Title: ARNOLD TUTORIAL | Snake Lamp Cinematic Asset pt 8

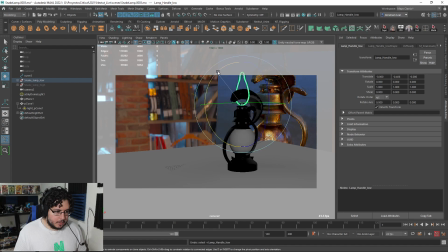And this will be like, it will fall, of course, and it would like be like down here or in the front. I'm gonna get rid of the screen rotate, because no one is holding the lamp right now, right?
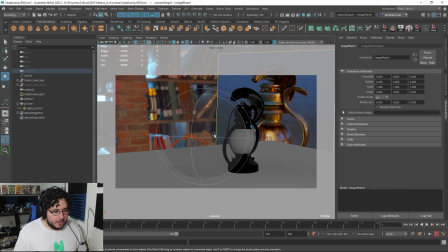So it will be very weird to have that thing like be there. Now, I think I'm gonna rotate it slightly more. Get it in there. Probably like bring it back a little bit. So a little bit of the lip is like this.
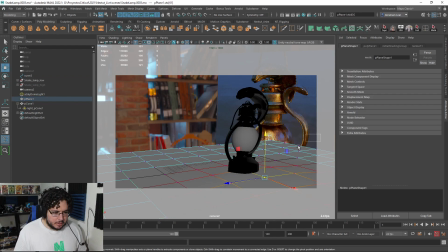Yeah, I like that. I'm gonna grab a couple of more points here and bring them up. So this thing is kind of like sitting on a little mountain of sand. So I'm thinking this is from like you know the mummy movies from like Brendan Fraser from the 90s or 2000s.
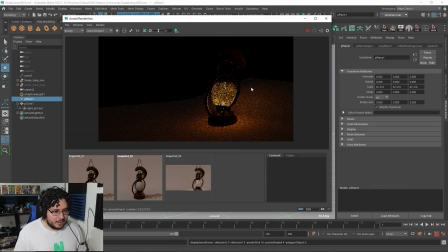I'm going for something like that. So yeah, this looks good. So see how this is shining very nicely.
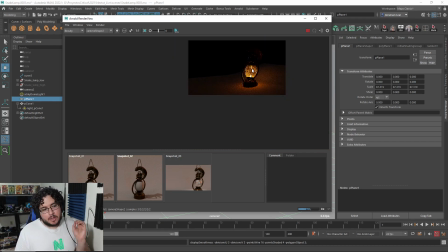Now I want to have one very soft like rim light coming from the top corner, kind of like illuminating the lamp. Imagine if the ruins are just like letting us see, and maybe this lamp is magical because the flame never goes off or something.
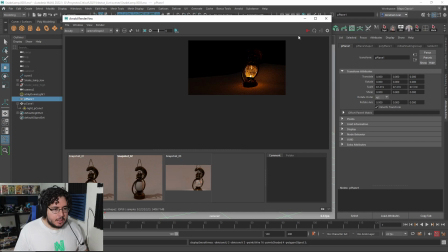You know, we can start adding a little bit of history here and there like that. So I'm gonna create a light, area light.
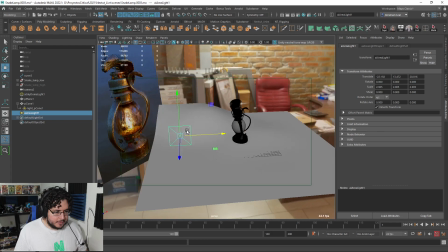Let me go into perspective. I'm gonna have this light coming from the top here, like this.
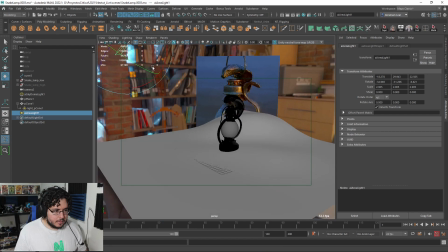The exposure is gonna be probably high.
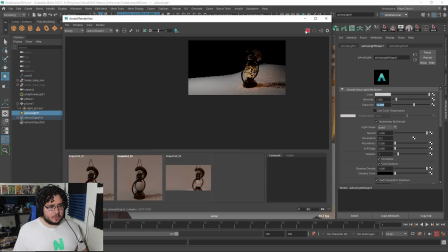like a 12. And of course, if we just do this, it's just gonna illuminate this very heavily. We don't want that, so we're gonna lower the spread. So it's more like a beam of light just going there. Now I'm gonna definitely use color temperature and make this like super blue.
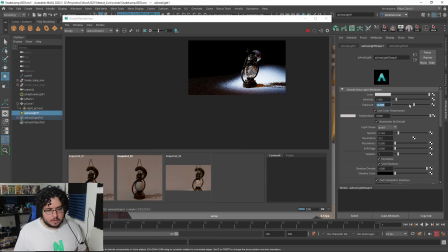And we're gonna start lowering the exposure. It's kind of like a moonlight or a moonbeam shining on this thing.
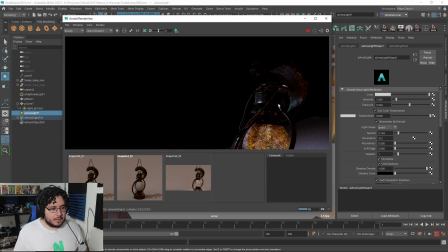Now you can see, and this is where things get tricky, right?
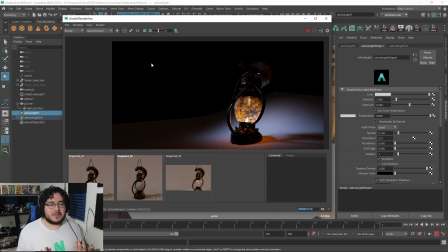Because we did such a great job on the textures, and unfortunately we're not seeing the final result here because the scene, the shot that we're thinking about is not actually helping us with that. And that's totally fine.
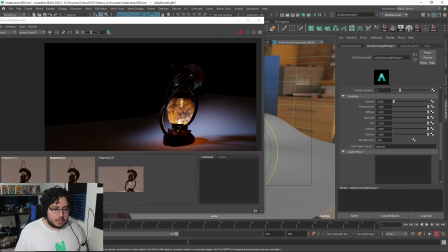Don't be intimidated by the fact that you're gonna lose a little bit of the work that you did, because at the end of the day, the most important thing that we need to take into consideration or into account is the shot. Like, the shot needs to look good. If the shot does not look good, then it doesn't really matter how much you worked on your texture.
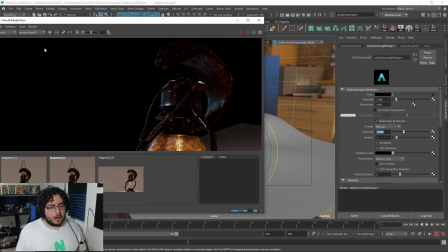So it's one of the things that I have a little bit of a hard time working with my students.
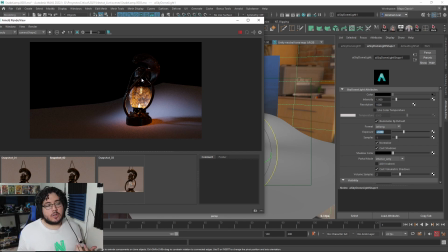It's like they do great things and they want to show them in a cinematic shot, but they want to like you have a very bright scene where everything is visible, and it's like, no, you need to add a little bit of mystery, a little bit of hidden things here and there.
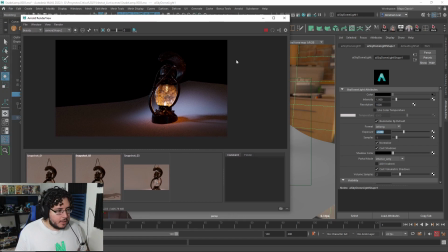Of course, it doesn't have to be super dark, but you should just like don't be afraid to hide things. You're gonna have your main like shot here anytime you want to show people how the model looks, but the shot in the movie, that's gonna be special.
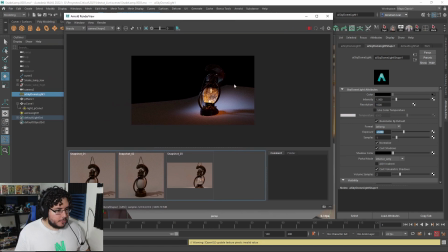One thing that we definitely need to add is a little bit of depth of field. So I'm gonna go to my camera.
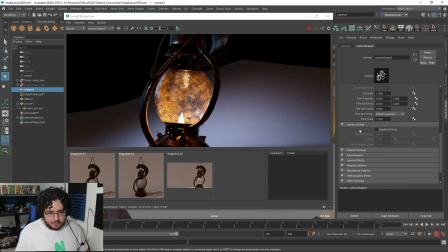We're gonna go to the options here, depth of field, not here, sorry, on the ARNOLD options. We're gonna turn on depth of field, and I'm gonna start bringing the aperture size up, and we're of course gonna need to find the focus.
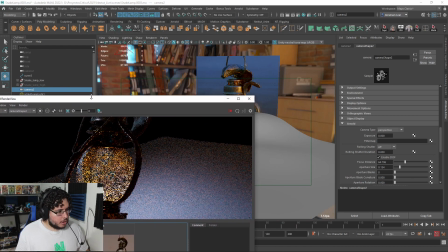If you want to find the exact focus place, remember you're gonna go into display, heads up display,
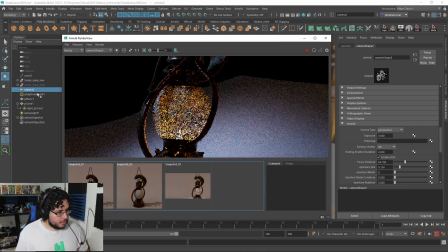object details, and then from your shotgun, of course. So we're gonna go panels to selected.
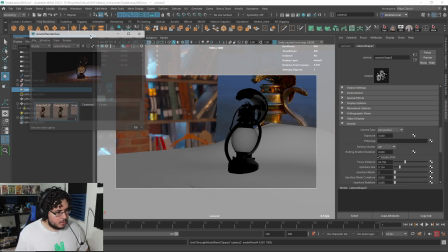Let me make this thing smaller. Just click this guy in 60 units. So the focus distance is going to be 60 units. And now we can start taking a look at this thing.
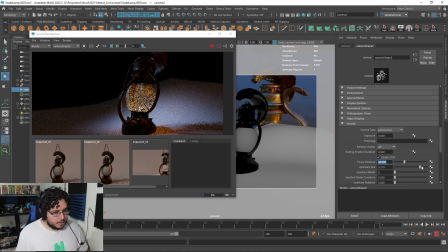The less aperture, or the more aperture size you have, the harder the blur is going to be on the foreground and on the background. You can see there on the borders of the thing, the objects are just like disappearing, which is looking good, I think.
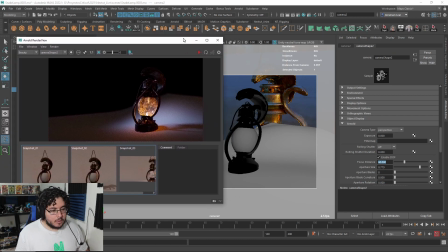I'm gonna stop this. And let's add a little bit of fog. Fog is always good.
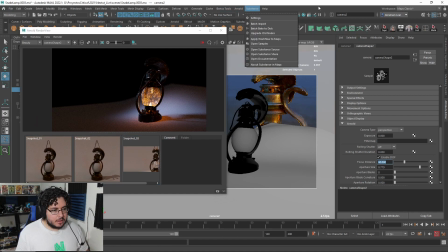So we're gonna go into the render setup here.
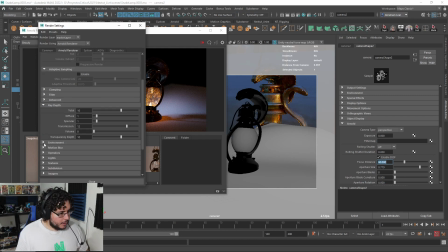We're gonna say environment, and we're gonna add an AI fog.
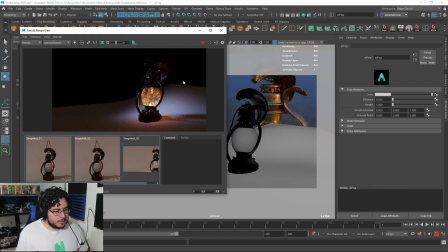So if we render, by default, this is, I think, gonna be a little bit too heavy. Or actually, no, I don't wanna do that one.
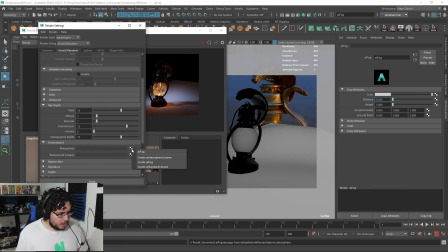I have some issues with that one, so I'm gonna break the connection and I'm gonna use a AI, just a standard volume.
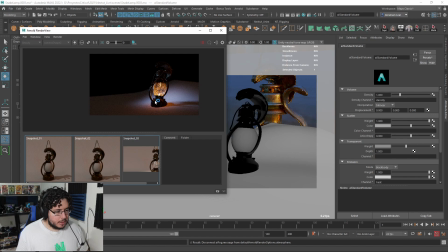Let's take a look at how this looks.
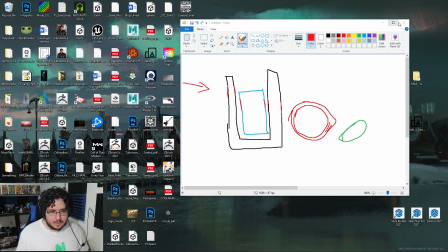Hopefully this doesn't crash. No, Maya. As soon as I say the words, it crashed.
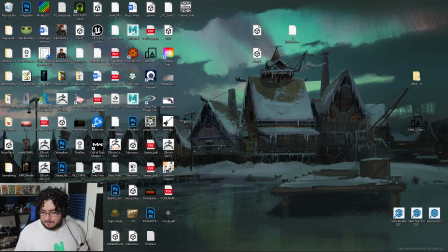That's fine. Let's go back. I'm gonna pause real quick while I'll reset up everything.
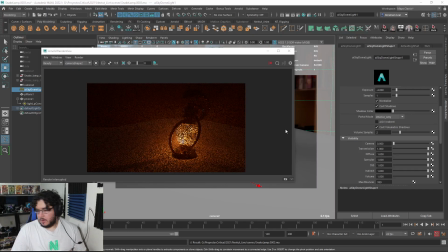Give me just 1 second. Okay, so we're back. I was able to recreate most of it in the exact same way, and I am using the Sky Dome volume, atmosphere volume.
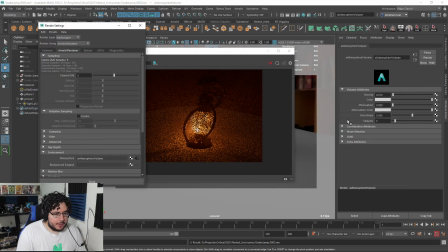So just back here, we're using the atmosphere volume, and I changed the density to 0.1, which I think is a little bit too much.
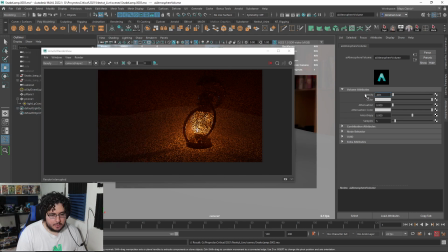So I'm gonna go to like 0.005, and let's see how this looks.
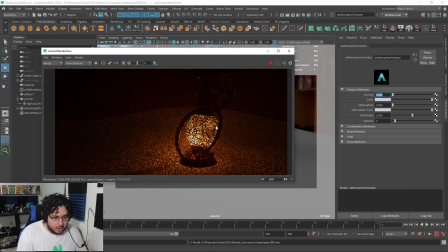Yeah, it's a little bit better. So I do want to have a little bit of dust in the environment, but I don't want this to be like super intense.
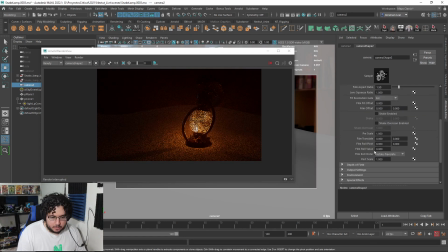I need to do the depth of field real quick. So let's go here, ARNOLD. We're gonna again turn on the depth of field. The focus distance is 60, and a little bit of aperture size. Especially this is gonna help us with the blur on the back line there. So
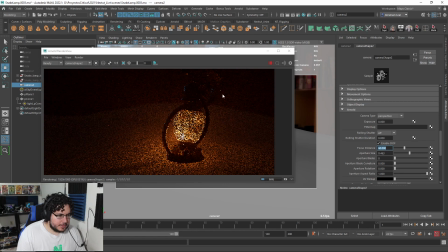let's go a little bit heavy there. And one thing that's definitely going to help is if we want to reduce the amount of light.
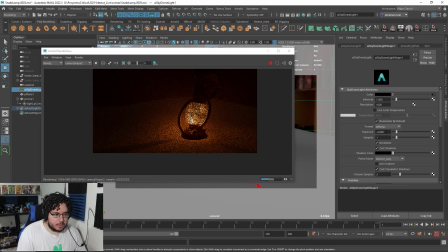Now, I am using my Sky Dome light now. As you can see, we have a -4 exposure. So I am going to do a little bit of a trick here.
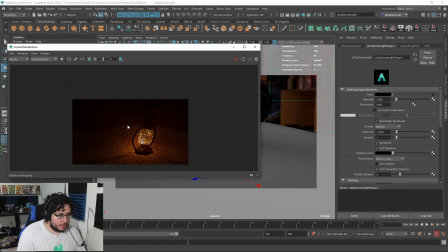And it's just a camera trick to get this like thing to be in the shadows and go like back into space.
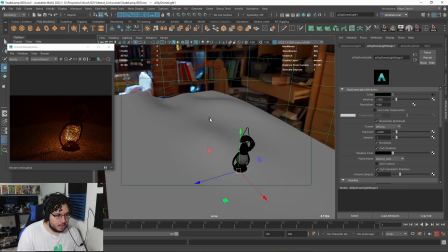So very easy trick. So we know that all of this is being affected by the light.
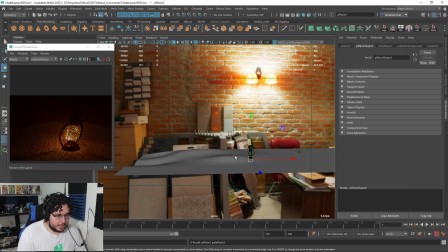So if we were to just like add a plane here and like cover this like this, that automatically is gonna like hide this whole thing.
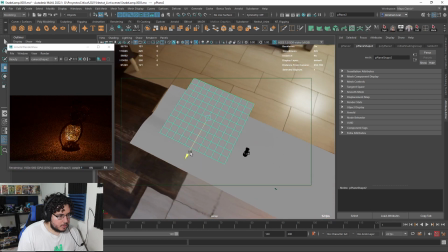Am I going in the right direction? I think I am. There we go.
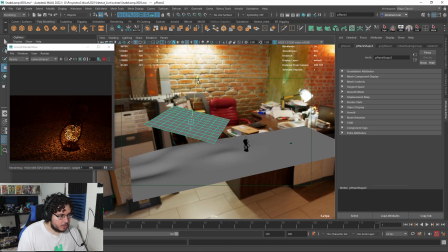So we're using this plane to kind of like block some of the light that's going in there, and that's gonna help us with the overall feel.
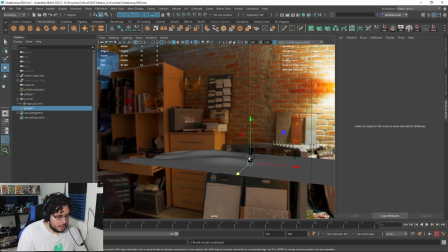Another thing we can do, which is also perfectly reasonable, if these are ruins, remember what we did with the grenade?
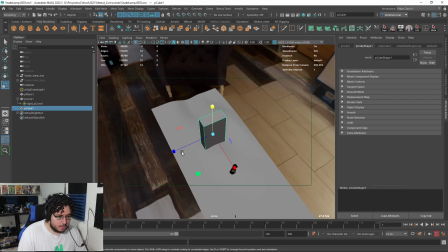I'm just gonna create a little bit of a room here. We're not gonna texture this. We could sculpt it and texture it and do everything, but I really don't want to do it.
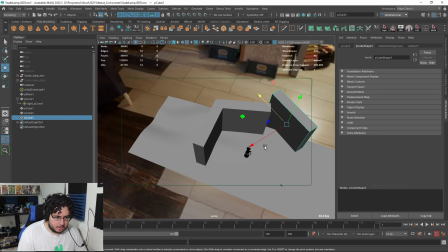It's not that I don't want to do it, it's just gonna be more time. And we want to close this project as soon as possible,
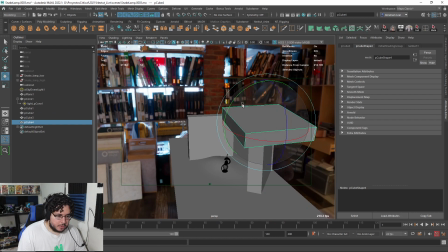so I'm just gonna create a little bit of
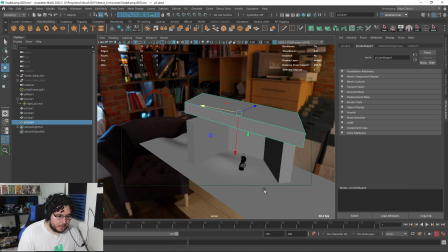a ruin here, which is gonna be off camera, or at least far enough from the camera that we should be able to see most of it.
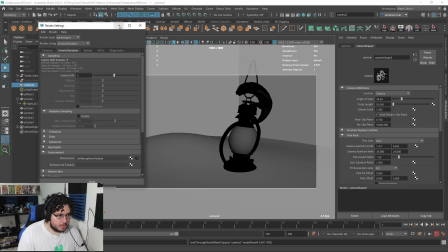Let's give it a go now.
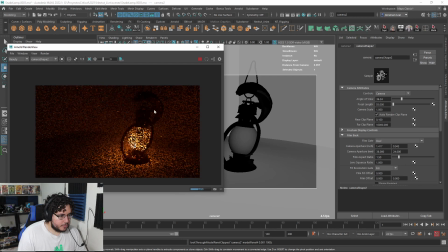Yeah, so you can see those guys right there. Those are like walls, which are gonna be far enough.
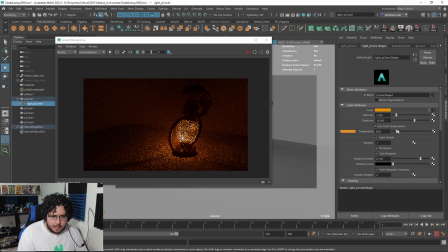We could also go to the light here, to the light cone. And if we decrease the exposure a little bit, we're gonna keep those things in hidden and out of focus. So I think something like that works.